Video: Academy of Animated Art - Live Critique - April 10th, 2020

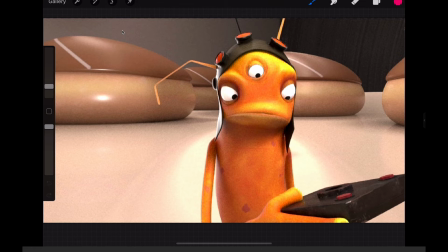(24:58)
And I think it's like in a donut case was the description that I heard. So with that in mind, there are a few things about this that I'm not fully buying in. Basically, I'm not being sold on the scale that he might be a miniature in a donut case.
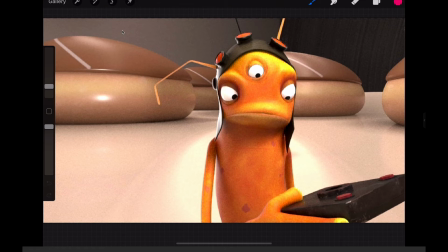(25:14)
Because if that's the case and we're this close to him, this stuff would just be absolutely obliterated by depth of field. Like we would see none of it. It would just be super blurry.
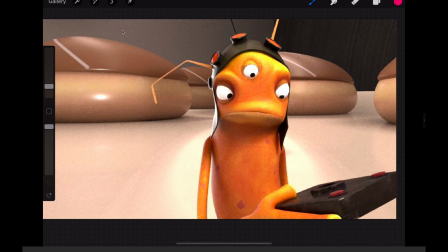(25:24)
If that's not the case, I'll go ahead and comment on the lighting so that we can create some more dynamicism here. So dynamicism is not a word, by the way. I just made that up. So the biggest thing, again, let's go back. Mood, shaping, and directing the viewer's eye.
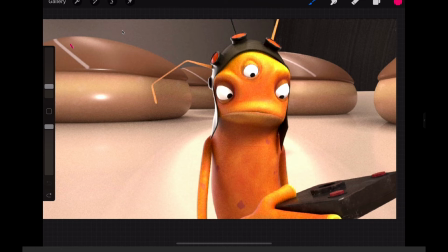(25:43)
So in terms of mood, there's just kind of like a general overall top-down light without any real color to it. It's very neutral. So it's a very sterile setting. There's not like a lot of mood I can generate from this. This device that he's holding in his hand, is it dangerous? Is he happy about it? Is he leery of it?
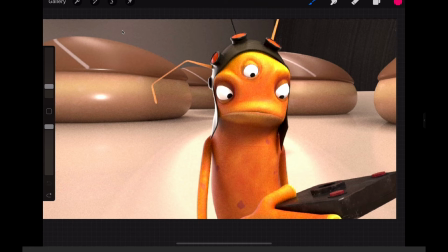(26:03)
Like what's going on here? What is he even looking at with it? Are these lights lighting up? Is there something glowing out of here onto his face? Like there's a lot of question marks.
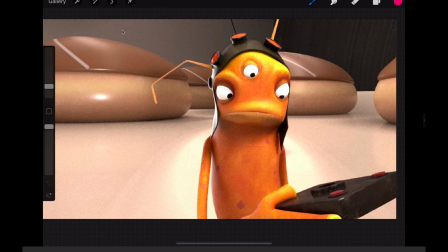(26:15)
So that's where I would be with the mood, is to really figure out what is this character scared? Is he happy? Has he been trying to get to this donut thing for a while? Like what mood are we really trying to sell here?
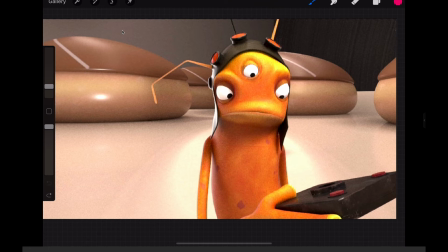(26:30)
Number 2, let's talk about some visual shaping. So generally speaking, because we've got this overall light going on, we're not seeing a lot of shaping on him. He's very, like his tone and his levels are very consistent across his body, across his face. It seems like there's some top-down lighting because I can see some more brightness there, but not a lot of visual shaping going on there, especially in the eyes.
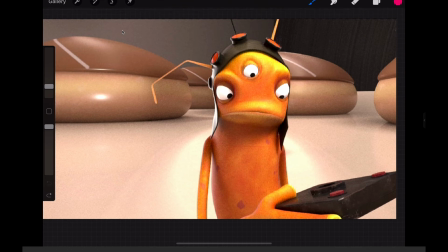(26:49)
The eyes feel very bright, except for the pupil and iris area. Those feel very dark, so I'm not really getting a good sense of what eye color he has. So I think that we can do a lot more in terms of shaping.
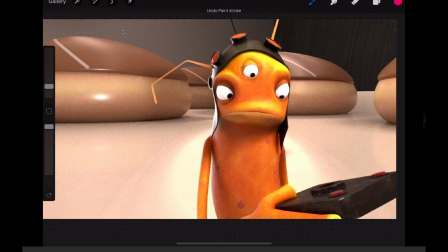(27:04)
Figure out a key direction, really get some good light wrapping around the character and really some good light to dark fall off areas. In terms of directing the viewer's eye, there is some more saturation on the character than there is on the background, and I think the depth of field will help that out a lot.
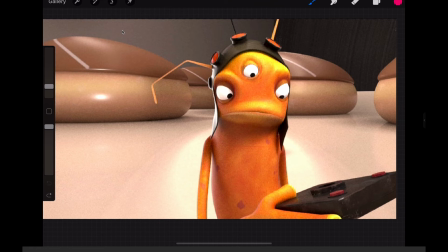(27:21)
The depth of field blur will make the character pop forward a little bit. But I think that there's more that we can do. It looks like there's going to be some centering of some light here. So, maybe there's like a pocket of light here or something that we can play with and allow this other stuff to go kind of darker so we can really focus in on here. And maybe, like I said,
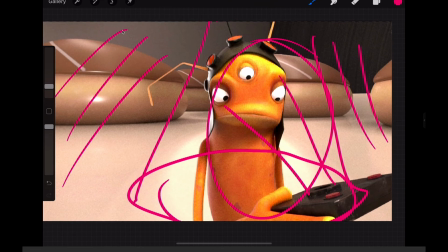(27:39)
maybe there's light coming out of this and kind of shining up on his face or something here that we can get in the reflection of his eyes so we can really kind of connect that all together. So I do think that there's some good potential here and a good chance to really create some cool lighting there.
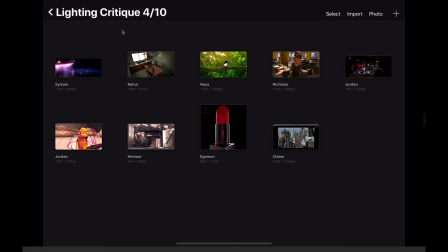(27:55)
The last of the actual lighting critiques that we're going to do today was Rgb.
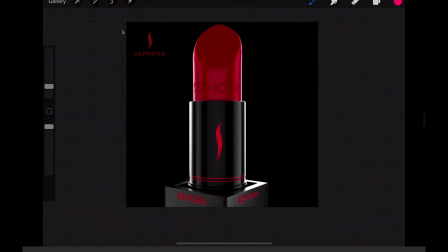(28:02)
So this one's a little bit different. These product spots are a little bit, they're a little funny because you are at the mercy of the client so much. I mean, you are in anything that you do. Your client could be the director.
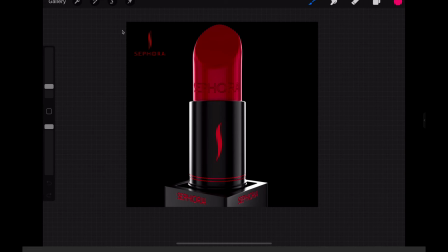(28:19)
If you're working on a commercial, it could be the product. Some things that I've learned about these types of product spots is that the client is generally very concerned about a few things. One, the color of their product needs to be right, especially on something like lipstick.
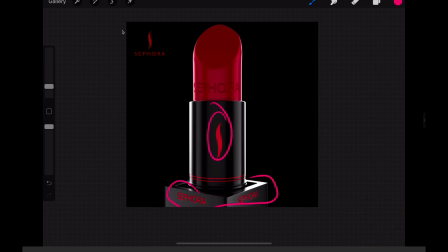(28:35)
A couple other things, you want to read their logo, you want to read their wording, and so you want to make sure you do all that stuff. In terms of the lighting on this, I'm feeling like these
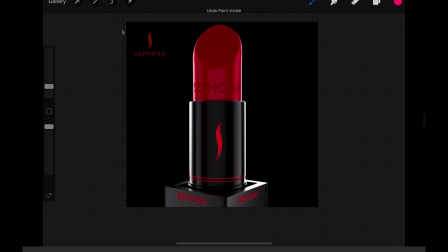(28:49)
white areas on the side, these kind of the cards that you're using to get that shaping on there, it's very smart and you're doing the right thing. B, I think it's a little bit too much. I think we can soften that a little bit.
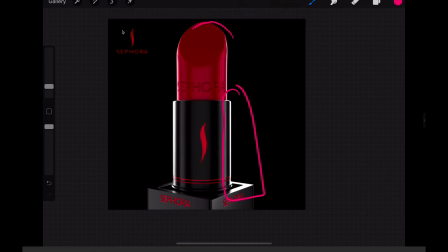(29:02)
Maybe not as much on the base, but definitely on the lipstick itself, because these are like these types of hard rim edges makes the product feel very metallic or like a hard plastic.
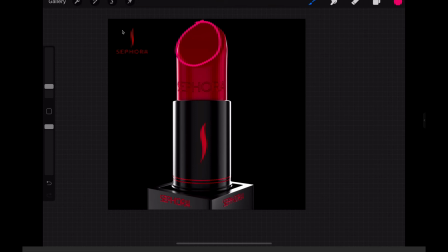(29:18)
And this is lipstick, and like I can see it here too. And as lipstick, you want it to be softer. You want it to be something a client would want to put to their lip. So you don't want it to be super hard edged like that.
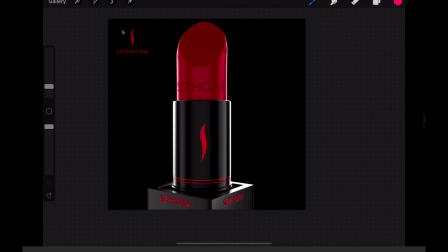(29:33)
I would add a subsurface scattering shader to the lipstick itself to kind of diffuse that edge up a little bit.
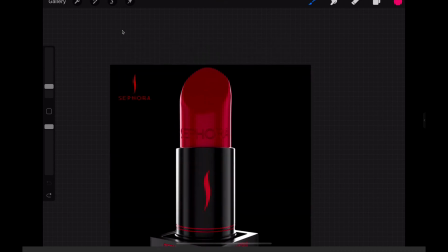(29:39)
The other thing about the framing of this, and again, totally up to the client, but I would back it away from that corner.
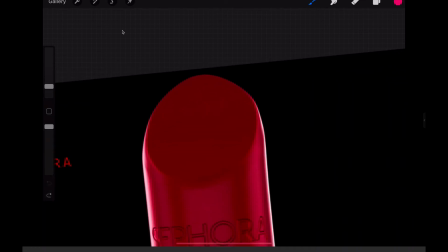(29:46)
Because what's happening is when you get like something this close together, it starts to create some visual energy.
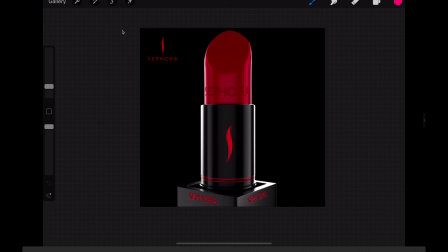(29:54)
Like when you look at it, it just feels like there's tension building there. It's very similar to like the Sistine Chapel and what Michelangelo painted with God and David. Was it Adam? Adam, yes, Adam and God about to touch fingers, and you can feel this kind of like connect, like this potential energy there, like building.
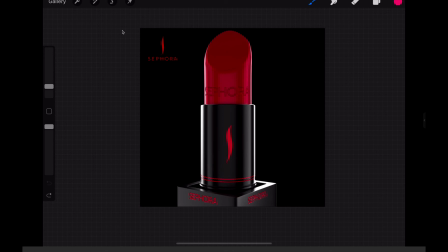(30:10)
And I think that's something that you want to be aware of and definitely avoid when you're not trying to generate that energy. And then in terms of like it being lit over black, just I always like to have a little variation in the background, just like a little gradient or something could help.
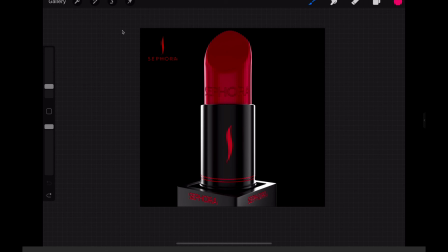(30:26)
But again, totally up to the client there. And but those are just some little tips there for you.
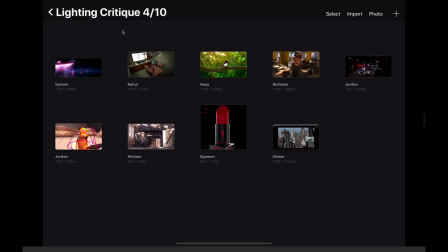(30:32)
So on top of that, I just wanted to show off a couple other things that some TDU students are working on in our student section. Those that are enrolled in the Lighting for Animation bundle. We've got Sylvain is updating the girl in the mushroom, and I think he's really doing a really, really beautiful job. One of the things I stressed with the critiques on this challenge was getting the girl to connect to this space, and I think he's doing a really beautiful job. And we pushed to get some more warm light on the bunny there. Francesco, our friend from DreamWorks, helped out too with some critiques in the student area about getting some pockets of fog in there and really kind of like stepping back in the space. And when I talk about like aerial perspective, getting the black points to line up, so you're looking like the darkest blacks are in the foreground, and then as we step back, they get lighter and lighter, and we just are able to get some more fog, some less contrast, less saturation as we're going back into space. Just the volumetric, the fog, this little specular, and this like
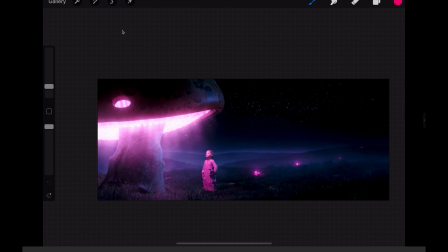(31:35)
those values and that shaping in there is looking just really, really, really nice. So I want to say good job, Sylvain, on that.
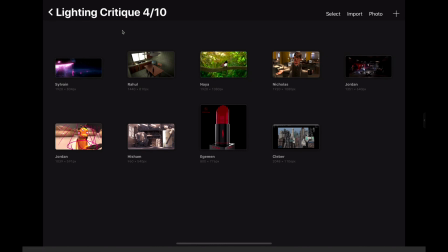(31:44)
And then Hisham's also working on something very cool.
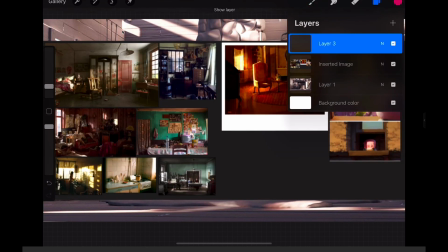(31:48)
We've got this scene with some really cool reference that he's got coming in.
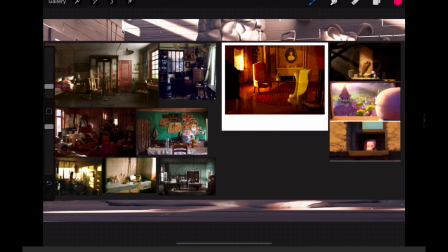(31:54)
So a lot of shaping, a lot to build on there. And then the last one is Nicholas, whose depth is really... so as you guys know,
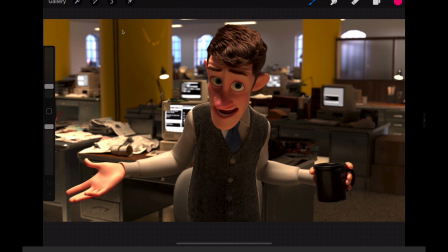(32:02)
we work with Anim School to get their animation from... We work with some of their students where... and their founder, Dave Gallagher, has allowed some of their students to come over to the Academy of Animated Art to just drop in some of their animation to give our students some animated scenes to light.
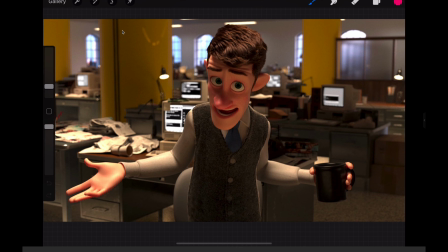(32:21)
So this is one that Nicholas is working on. And totally work in progress, so I'm not going to give lighting notes, but I do want to draw attention to some of the detail that he's really, really added to the scene.
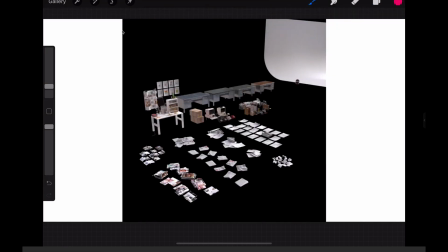(32:32)
We got some detail shots here. So we've got just like the clutter and all the additional set pieces that he's added.
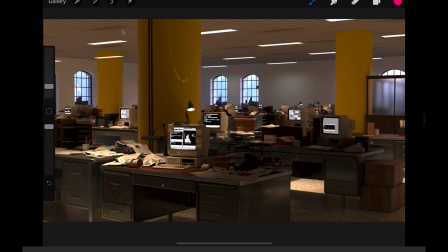(32:40)
Like looking at this overall set, I just love the amount of clutter we're seeing in some of these areas. Like over here, even in the shadow here, really, really nice stuff. I told him that we could add some more to the walls and get those going.
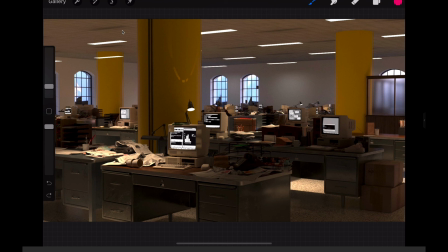(32:56)
But overall, I think this is looking really, really dynamic and definitely having some potential.
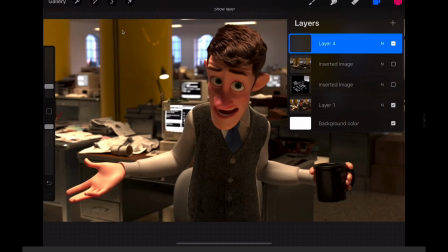(33:04)
And even in this early iteration, I wanted to point out how nice the hair was looking.